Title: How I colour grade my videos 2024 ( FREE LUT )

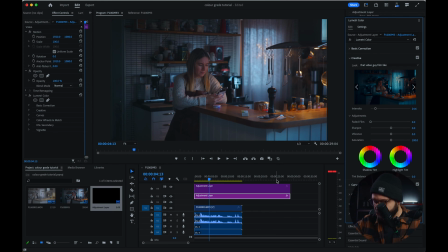Yeah, that still doesn't look good. We still have a lot to do. And we are gonna go now to your clip. So we have our clip open. We're gonna have basic corrections right here. So one thing that I can see on this clip, and it's missing contrast. There are different ways that you can add contrast to your clip.
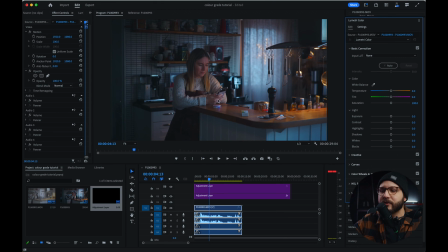The way I'm gonna be using today is, since the clip already looks dark, I'm gonna be adding light to it. So I'm gonna get the highlights, I'm gonna bring it up, and I'm gonna go all the way to the end with the highlights.
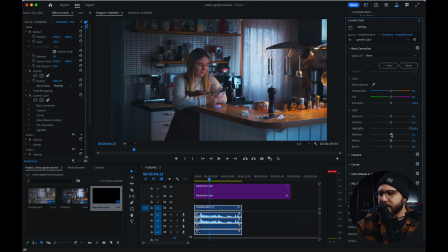I'm gonna get the shadows. Let's bring the shadows around. Yeah, I'm gonna leave right here for now. and it still look a little bit too dark for me. We want that image to pop, so I'm gonna be bringing the highlights up.
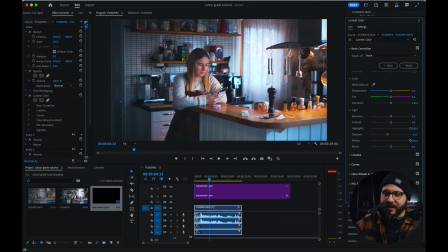Now, it has the lights that I wanted. It had that morning feeling, but it's still looking very, very flat. So what I'm gonna do to fix that is bringing the blacks down until you feel like it's
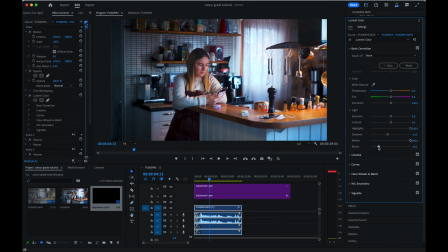you get that look that you want. It looks more, I go, I think like 59 looks fine. And now we go to the special sauce. The special sauce in this case is a program called Film Convert Nitrate from Film Convert.
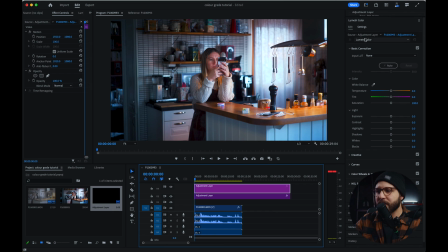They are not sponsoring this video. They don't even know that I'm making this video. It's just something that I have been using for around 3 years now. So if you guys happen to have Film Convert Nitrate and you guys follow my steps in here,
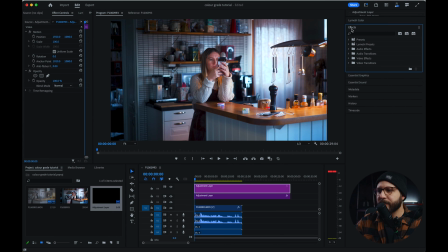what you're gonna do next is just gonna go to effects, and then we're gonna do, here we go, Film Convert Nitrate.
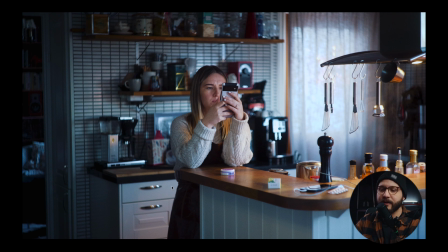That's with the plugin, and that's without, and that's with. One of the biggest differences with this plugin is what it does to the colors, including the skin.
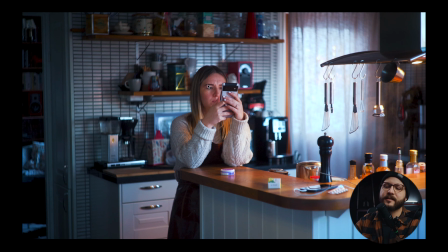You guys can see here once again, the skins are more to the red and orange and pinkish tone,
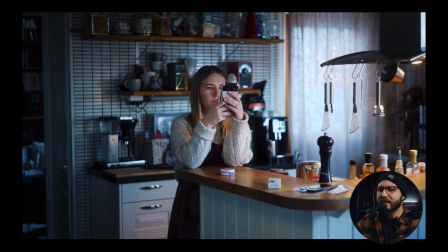and then with the plugin it just brings everything to as a balance to the image.
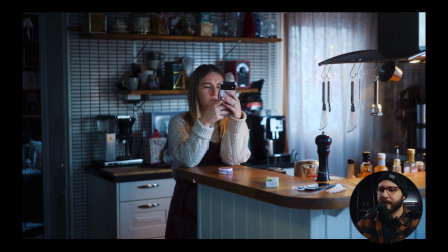So what are we going to be doing now? As you guys can see here, grain has been added also to the footage.
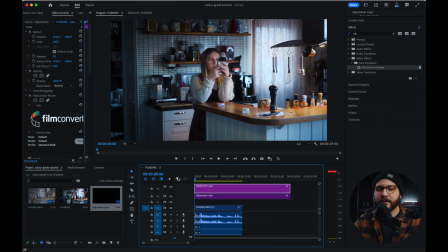So what I'm going to do, I like grain, but I don't like too much grain. So what I'm going to be doing here right now is
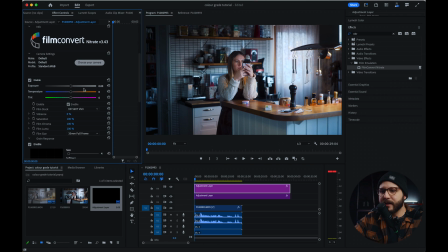clicking on the adjustment layer, effect controls. And one thing that I'm going to do right here is
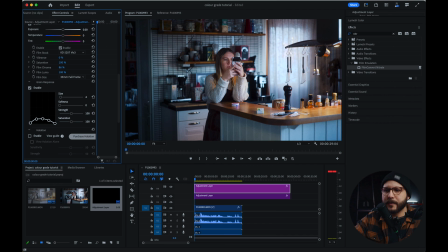bring the film chroma a little bit lower and the film luma. Let's see, I think it looks good to me right there. And as you can see, you still have a lot of grain.
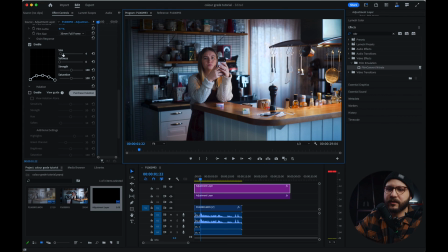So what you're gonna do is just take the grain and bring it here out. You guys gonna come to the grain option, and I'm gonna bring it to 2, and I'm gonna bring the strength to around 50%.
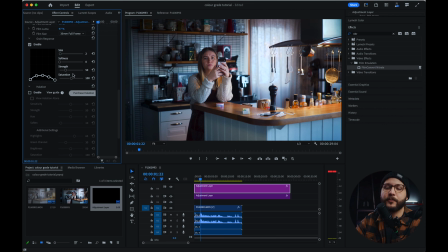I don't do that to all my clips, but for this clip here, as I have already added that, that's what I did, and I like the way it looks.
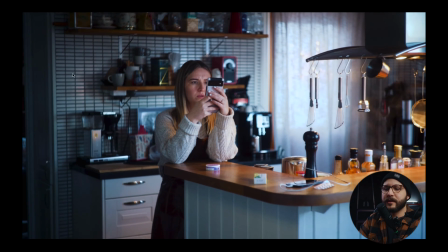You still have grain, but it's not too much in your face. And yeah, I like this style. There's another trick that you can do to make your videos look a little bit softer. That's one thing that when you look at professional work, and some movies as well, there is still sharpness, but it's soft.